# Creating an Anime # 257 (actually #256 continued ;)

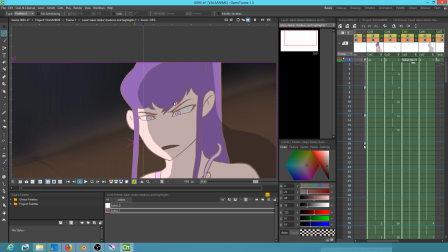247s
properly just like scale it and stuff. So what I'm going to do is just redraw those shadows, and basically that's where we're at, is just getting to work, putting some shadow action in this shot.
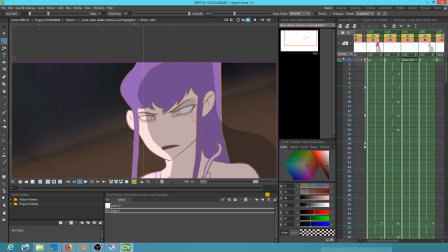265s
So her overall
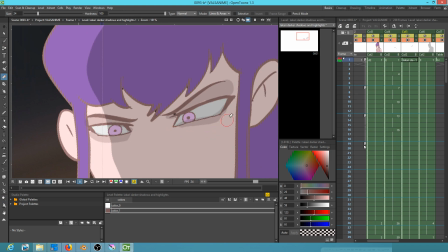270s
the overall shadow on her body is in a separate level, but I just wanted to have a second second layer, I guess you'd say, of shadows to
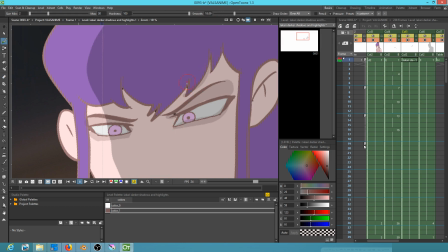289s
bring it on home. So that's what we're doing here. It's we're going to basically do the finishing work on this shot. So, you know, the mentality here is I'm
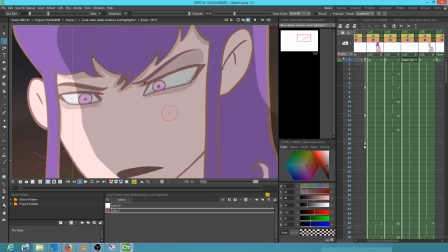309s
just trying to raise the production value a little bit.
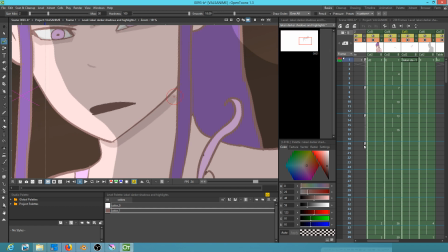316s
Now I'm hoping to not have to add a multiply INO plugin on this layer.
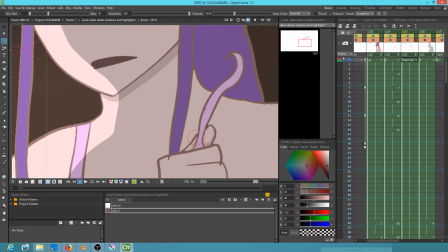324s
So in other words, I'm going to be careful not to go outside of the lines as opposed to letting OpenTunes calculate that for me.
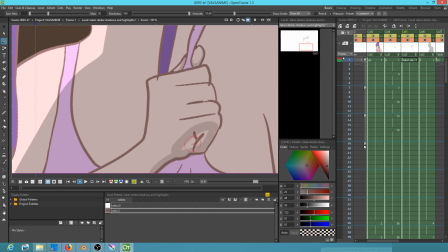335s
So, and this might be a little more shadow action than we really need, so I'm going to evaluate this here in a second.
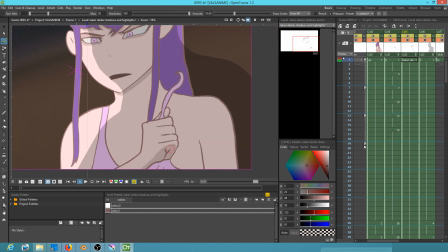342s
Yeah, that actually looks pretty good.
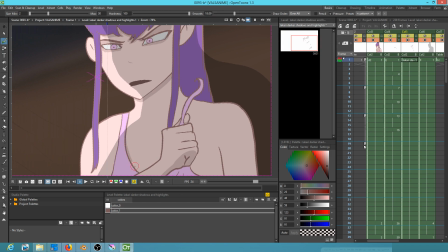And do we want something there? I think not. That's starting to make it look too 3D-ish.
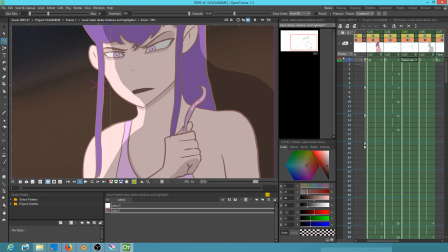357s
But I am going to add a little bit of shadow to that. And then what we really need to do
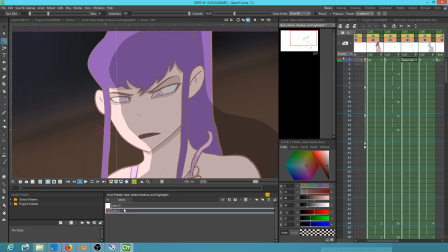365s
is, by the way, should that be the outline color? I think not.
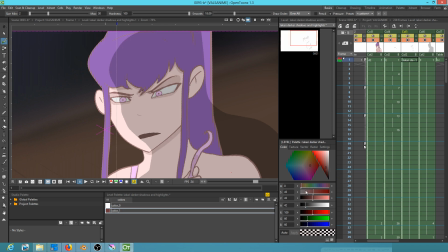379s
No, actually forget that. I think so, come to think of it. Okay, so I'm going to do some highlights on this layer as well.
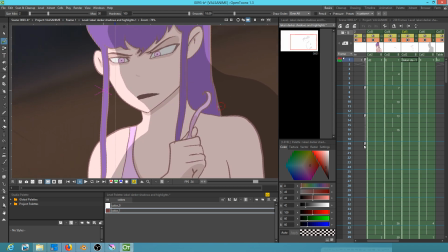388s
Just kind of use this layer for my touch-up work. So I'm going to add a new color.
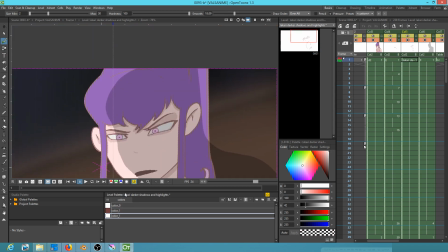398s
And use it to give a little dimensionality. Whoops, I think that was a little sloppy. To Kari's hair. As you can see, it's fairly transparent.
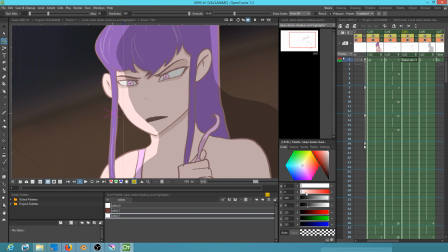417s
I don't really want it to be
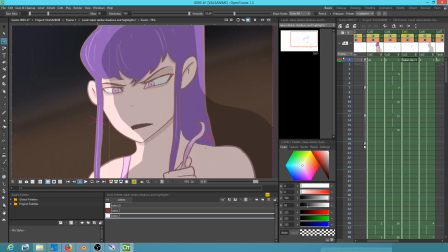422s
too bold. I think that looks pretty good.
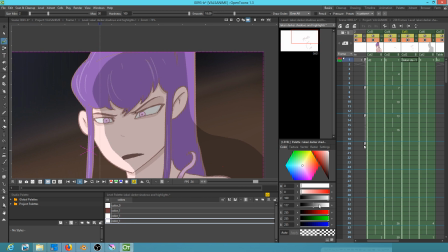426s
Now what I am going to do is go Control-C, Control-V, and then add another color that's actually slightly more dense. And give her a bit of a rim light here. Okay.
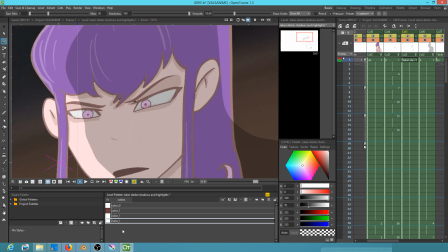443s
And come to think of it, I'm going to do even one more. Because this one's going to be completely opaque.
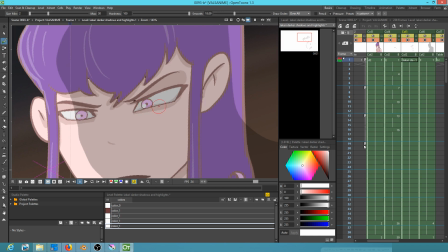453s
And I'm going to give our girl, okay, that's a little large.
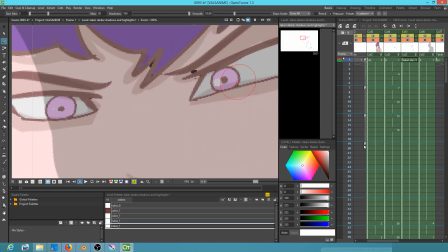459s
But I'm going to give our girl some specular. Specular is important. Alright, now I'm going to come back here. Kind of already got this
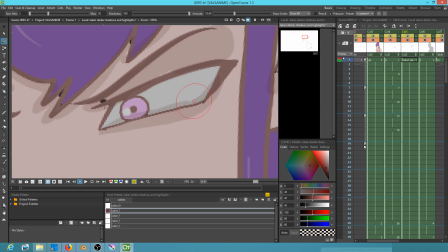472s
there, but yeah, just to kind of bring out the shape of the eyes.
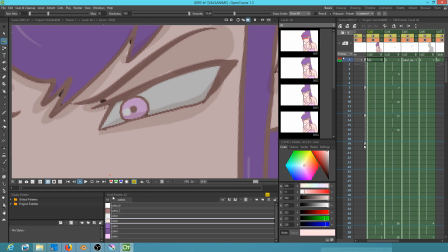478s
Obviously you can see right here we've got a little bit of an issue that could stand to be touched up.
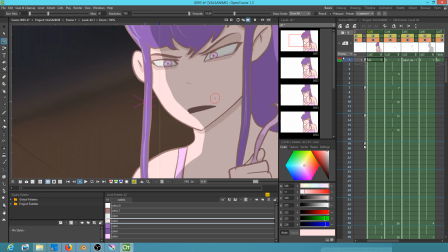490s
N key to see actual size. I think we're okay. I think we're okay here.